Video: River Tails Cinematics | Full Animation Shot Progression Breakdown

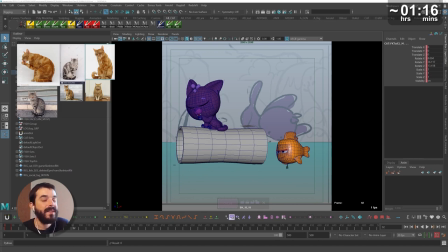[8:09]
Unfortunately for me the trial actually has all the features while the echo version doesn't have all the features so in practice when I switched from
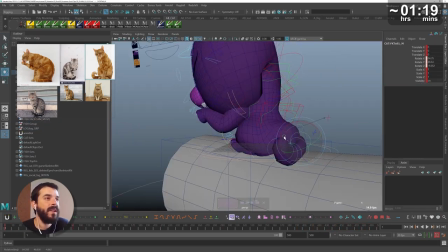[8:16]
trial to echo version I lost some of the features and I did lose the selection sets which I didn't expect to.
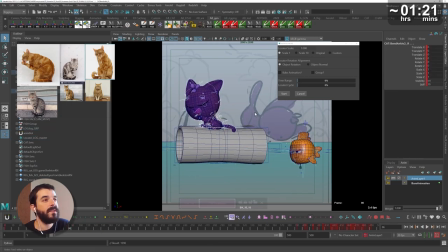[8:24]
I decided to keep the spine in IK for this animation because I thought this way I could stretch and squish it a little bit.
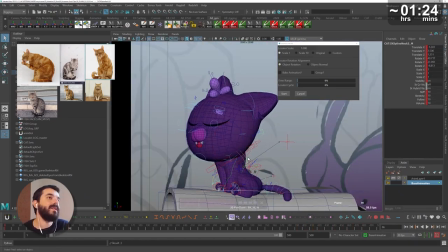[8:31]
The characters are not designed to be ultra stretchy. While pausing the tail I realized there was a little bug on the rig so I went back and fixed it.
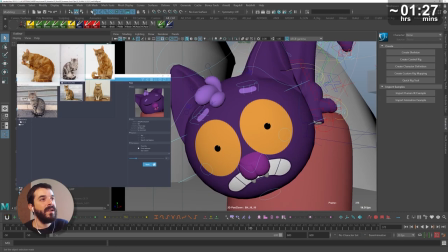[8:40]
And in here I'm going back to a previous animation I made just to cannibalize yet another animation pose.
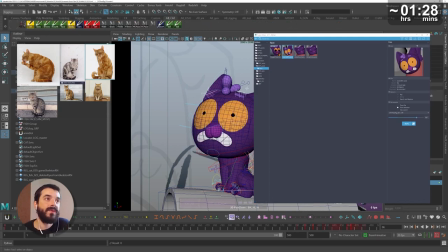[8:46]
In here I'm thinking maybe I can reuse the blink and the facial expressions.
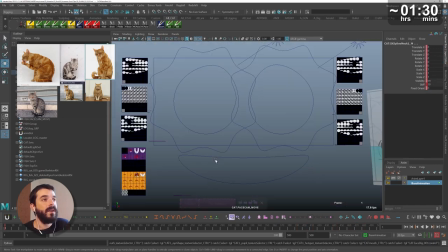[8:50]
So again I'm using studio library to export those and I want to create the first pose for the cat,
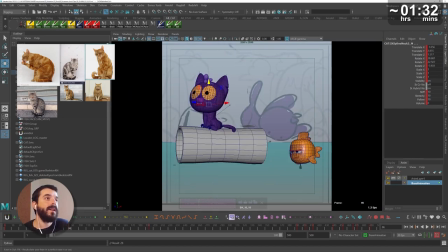[8:58]
the starting pose in which the cat is licking his paw, and then I want to create the second important pose,
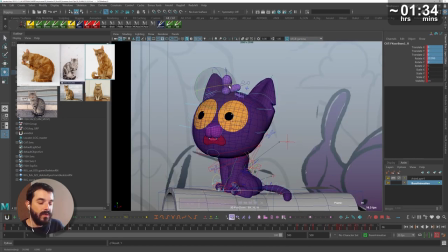[9:03]
which is when the cat realizes something went off. And I want to have a difference in the line of action between the two poses.
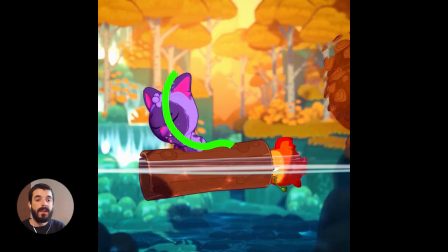[9:09]
The first one needs to be pretty relaxed, the second one needs to be pretty alert, and there needs to be contrast between these two poses, because the character is not that big on screen, if you think of it, and the audience needs to be able to read the change of emotion straight from the silhouette.
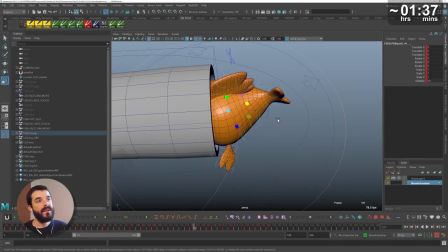[9:25]
Once I have the two poses I can go back to the fish and animate the action of the fish getting stuck in the log.
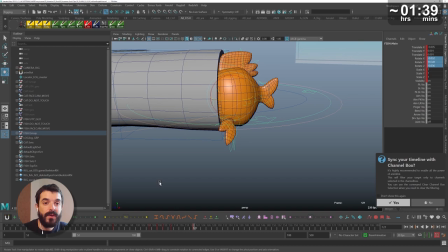[9:33]
And in order to animate something like this I first need the storytelling pose which is the one of the fish stuck in the log.
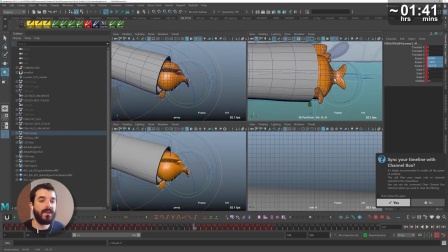[9:39]
After that pose I will need to wiggle the tail as much as I can to simulate the fact that I'm trying to get free.
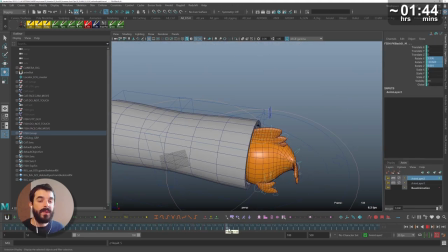[9:45]
And you see that I'm doing the wiggling of the tail on an animation layer because I already have the loop underneath with the tail swinging left
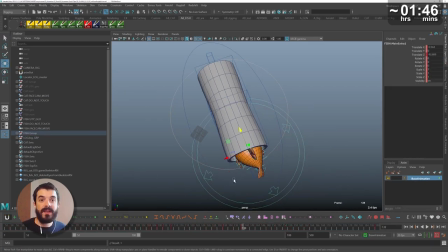[9:53]
and right for the regular swim cycle but at this stage I just need it to be more and a bit different so I'm using the animation that
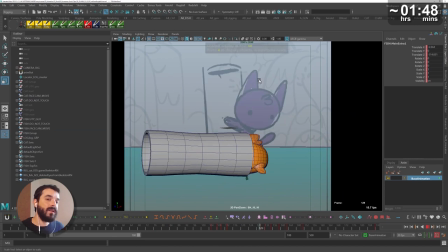[10:01]
I'm recycling from another shot and just making it wider. In the meantime I also realized that I need a little bit of a tweak to the rig of the log and now I can start working on the third
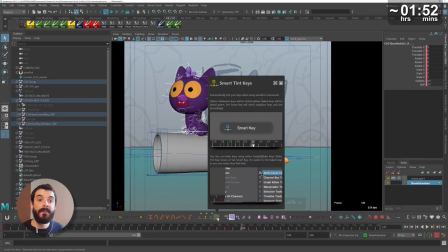[10:11]
pose of the cat which is the pose in which the cat realizes that something happened and that's something that happened because of the movement
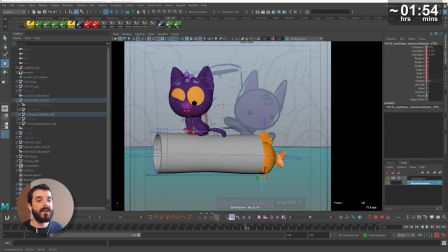[10:18]
of the log as a result of the fish hitting it.
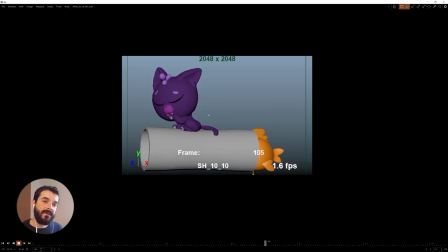[10:22]
Right now I'm kind of approaching the blocking in a straight ahead fashion but I'm not doing any transition although I do have animation on the fish for instance because of the fact that I am recycling an animation that already existed.
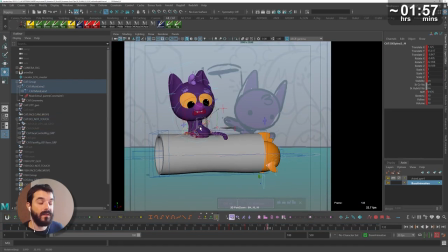[10:34]
After the cat realizes that something is strange because the bump in the log the cat is going to have a pose in which it looks to the back,
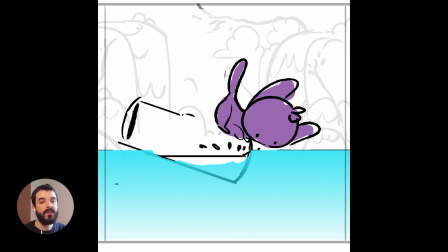[10:43]
notices the fish, and then jumps towards the fish to observe it up close.
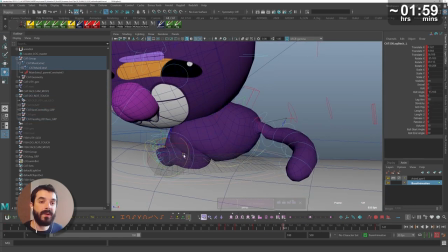[10:48]
Once I have the starting pose of the cat and the landing pose, I can start figuring out what the breakdowns are going to be.
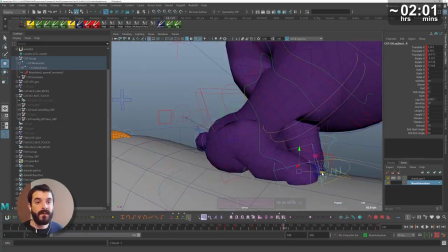[10:55]
So I will need a pose in which the cat rotates a little bit,
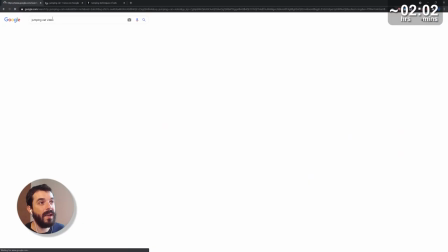[10:59]
and I will need some references for the jump of the cat, because although I do have a cat back home,
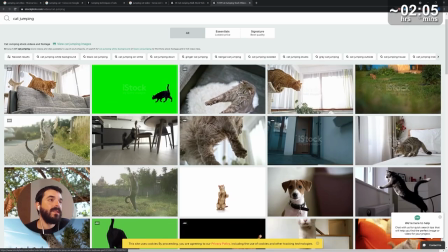[11:05]
I really need to watch a video to know how cats move. So I did spend some time checking cat jumps in various situations.
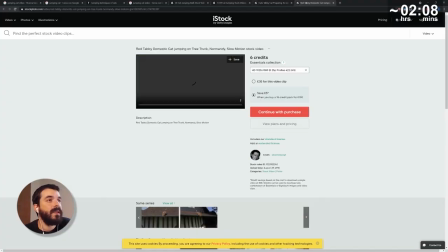[11:16]
So I decided to start from the landing pose of the cat so that the
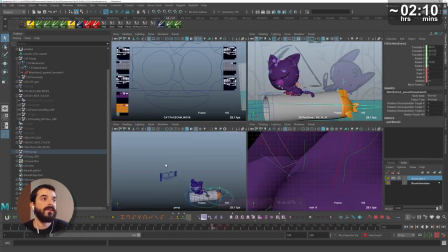[11:21]
interpolation itself would be a good base for me to devise the remaining poses.
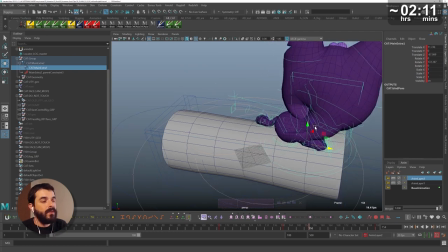[11:26]
Notice how I'm using a secondary master to position the cat in the landing position
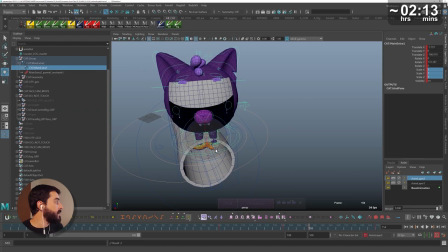[11:31]
while the primary master stays constrained to the log itself.
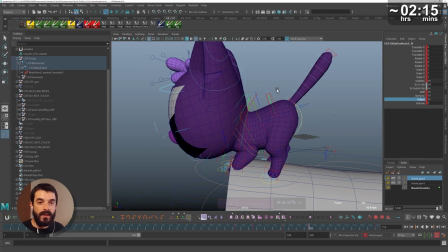[11:35]
Also notice how I zero out the pose of the cat to start anew because the last position was all twisty,
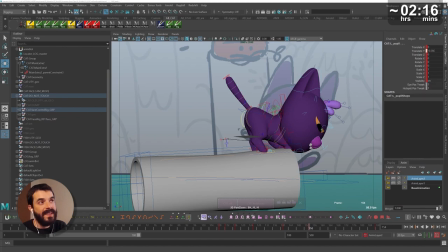[11:42]
I really want to start from a clean slate in this position.
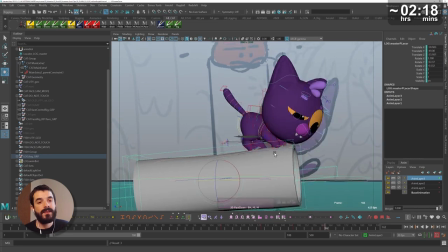[11:46]
I also kept animating the log as the fish was hitting the log and I also created
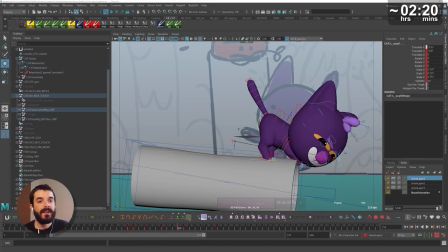[11:52]
a pose for the log so that it was already slanted a little bit as the cat was landing on it.
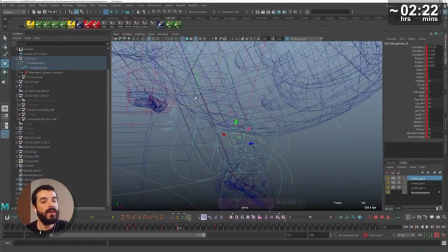[11:58]
It's worth noting that at this stage, I'm actually doing the blocking of the head in global so that even if I rotate the body around,
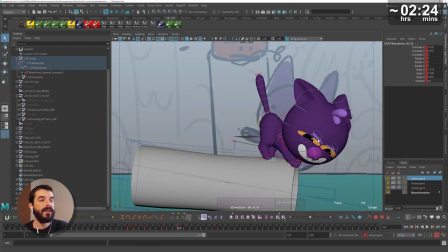[12:05]
the head stays rotated independently and that makes it a lot easier for
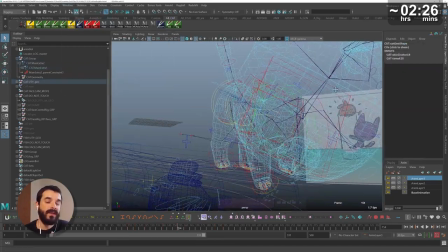[12:10]
me at this stage because the head is not inheriting every single rotation of the chest.
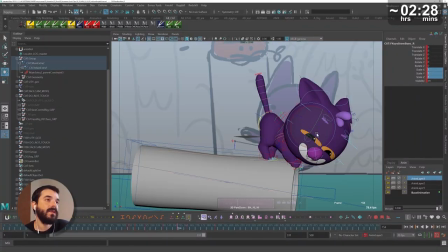[12:15]
In the landing pose, I really want to have a mischievous face for the cat so I did refer back to the character sheet from the art director and I want the pose to be relatively tense in here. You see, I keep checking the 3D view just to make sure this all makes sense in 3D because at a certain stage,
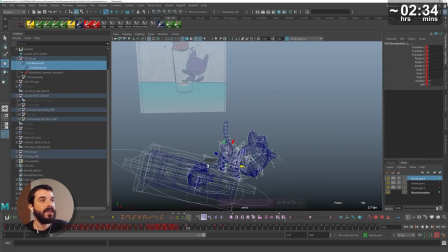[12:32]
this cat will have to rotate by 180 degrees and the splining will be incredibly difficult if I don't make sure that this works in 3D.
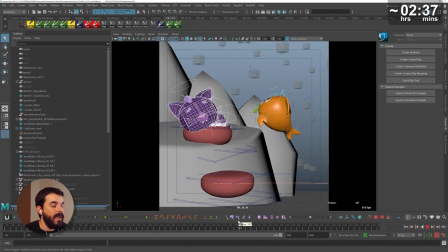[12:41]
The cat is going to sport a very worried expression the moment it realizes it's in troubles and I can cannibalize that expression from another scene.
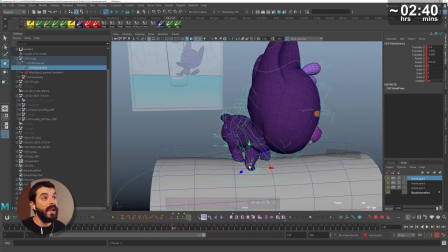[12:50]
My opinion being that anytime that there is some work that you already have done, it's a good idea to reuse it somehow, even if just as a base.
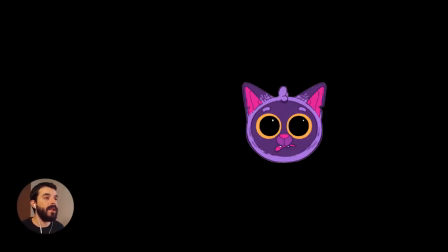[12:58]
But let's imagine that I have to do, I don't know, 30 expressions for this shot and every expression takes me,
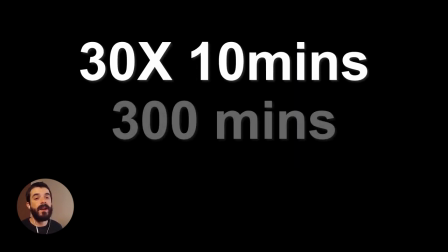[13:05]
let's say, 10 minutes to make, that's 300 minutes, that's five hours of work.
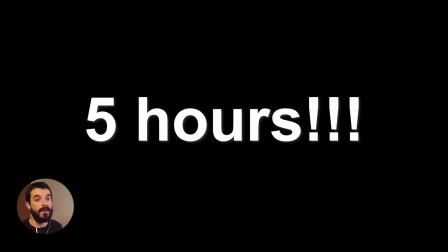[13:10]
So if I can spare myself some of that work, I will certainly be happier.
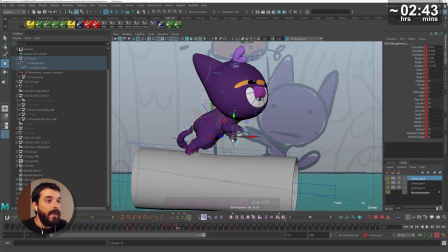[13:14]
Not to mention that the facial expressions I'm importing have been already approved in another shot, so they are bound to be on character.
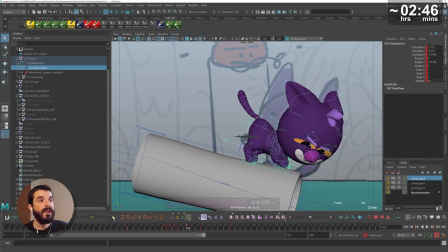[13:21]
Now I can devise an anticipation pose followed by a kickoff and then finally I will have the contact pose.
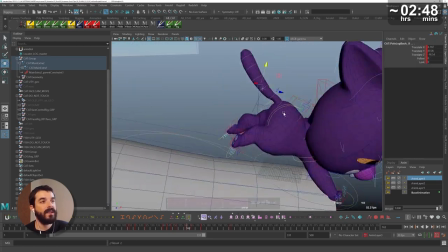[13:29]
I really want to keep the head aiming at the target throughout the whole jump, like cats do usually.
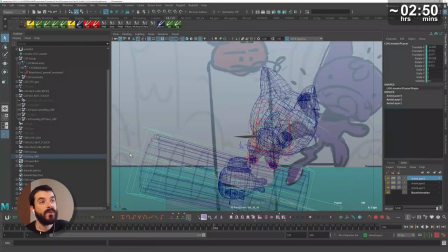[13:36]
Finally, I will figure out the up pose. I can already tell at this stage that I will have some troubles spllying this.
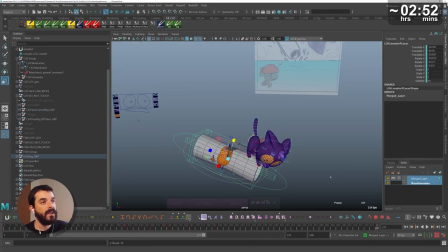[13:42]
It's 180 degrees rotation of a full character on a very narrow platform. This is going to give me headaches later on.
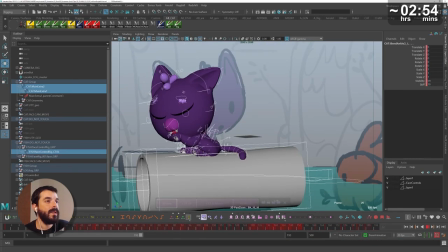[13:49]
I already know that. Once I have the key poses,
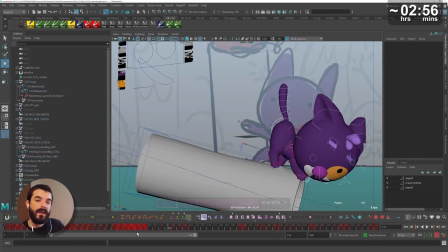[13:50]
I'm back to do some time scouting through the timeline so that I give the animation some poses or I speed up certain areas.
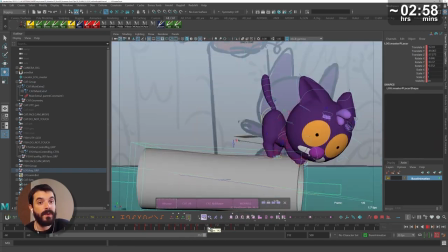[13:59]
It's a good idea to do it now that I have very few poses rather than later when I will have an immense amount of keys.
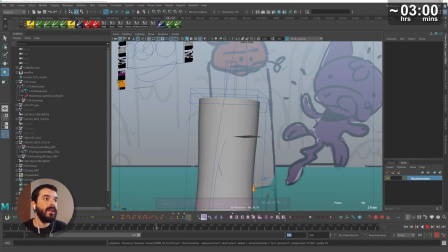[14:05]
Once the cat has landed on the log it is time to animate the log rotating,
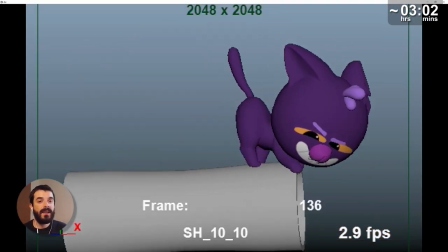[14:10]
twisting down and I realized that I don't have a surface of water there so
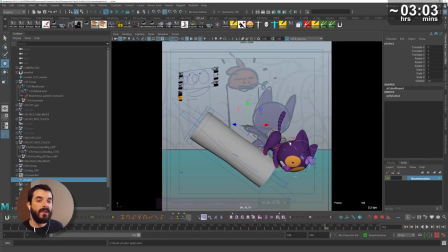[14:15]
I create a cube in there to give me a reference point for where the water is.
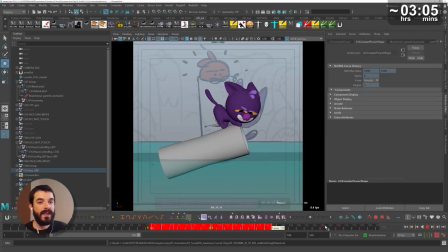[14:20]
This way I will have a reference point and I will know when the cat will feel like seeking a safer spot.
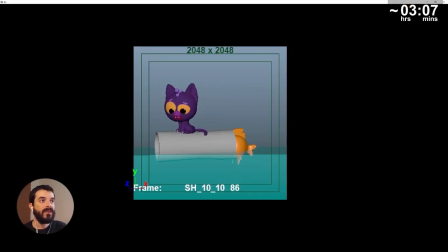[14:25]
When the cat has decided it will hug the tree to maybe try and counteract the motion of the log,
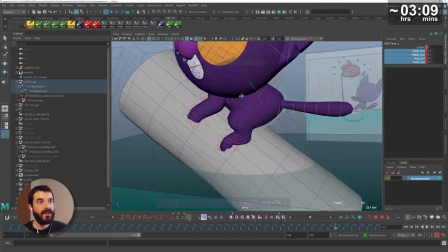[14:32]
I want to make sure that the cat keeps staring at the fret, which is the water,
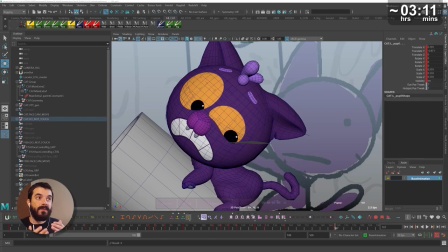[14:36]
and once the log goes vertical, it will start sinking, thus bringing the bum of the cat down closer to the water.
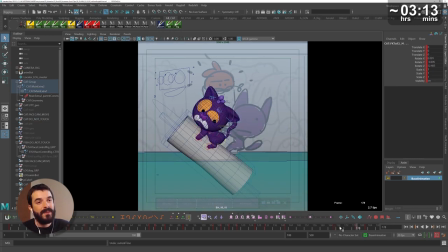[14:44]
It will be at that stage that I want to lift the bum a little bit, just to show the cat trying to avoid water.
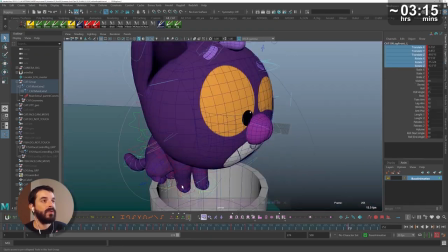[14:50]
Once the cat finds that it's inevitable to hit the water, it will perch on top of the log.
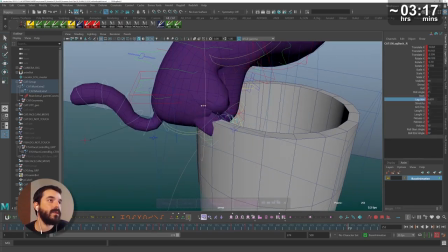[14:55]
This perching pose is quite difficult to make because the rig is not
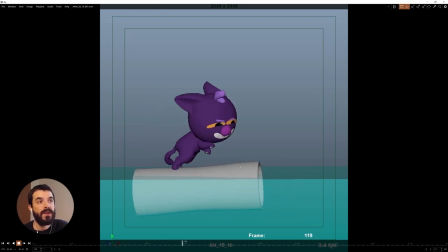[15:00]
designed to compress that much but all in all it
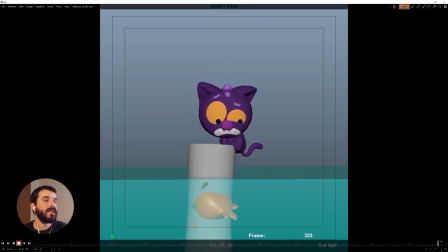[15:05]
kind of works and I really want to have a nice bent line of action in the spine and I want the head to feel as if it's between the shoulders as if the character is very very worried and for this reason I also lower the ears. I want to give the impression that every part of the cat is worried.
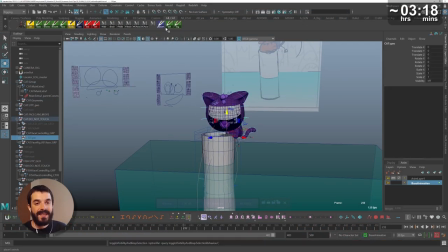[15:22]
Eventually the fish will come out and that's when I realized that I have to rework the pose of the cat a little bit because they will have to interact.
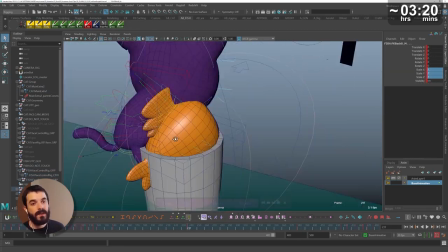[15:30]
There is the possibility that some intersections will become visible.
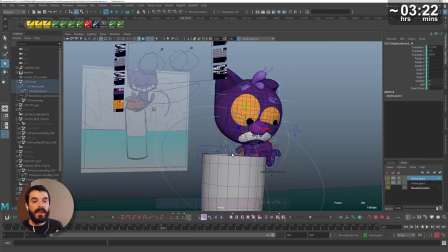[15:34]
So placing the fish there already is a good idea in my opinion because it lets me understand how my perched pose needs improvement.
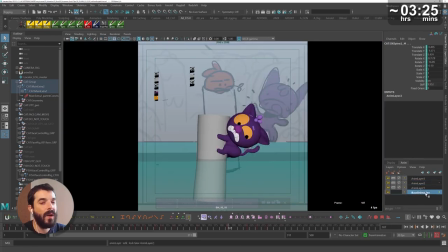[15:43]
There was a conversation going on with the director in here because I wasn't quite convinced of the physics behind this it's very difficult for
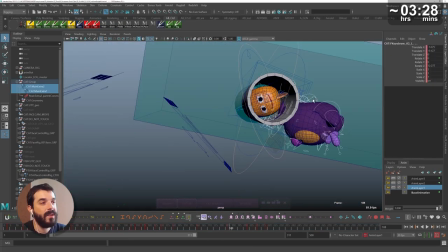[15:50]
a log to stay vertical if you see what I mean that's not a regular rest state for such an object but at the end of the day both the
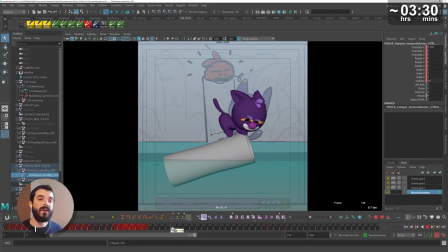[15:58]
art director and the director wanted to have the log staying vertical so we went down that road.
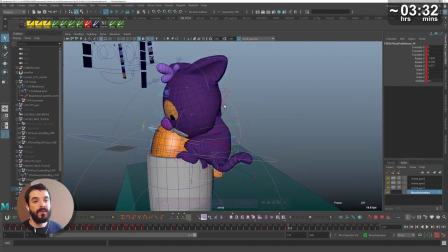[16:04]
It's good to know that at this stage I already have animated the log moving and I already took into account the weight of the cat on the
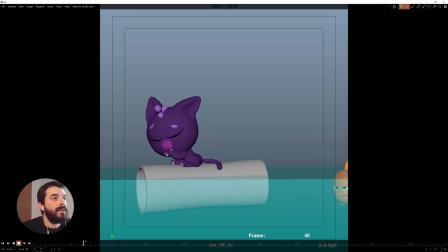[16:11]
log when I animated the log and if I take a step back it's clear that the story starts to get together the poses starts to be
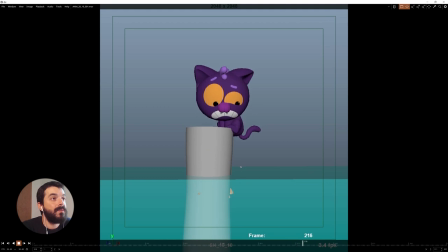[16:19]
readable so I feel like I'm going in the right direction more or less.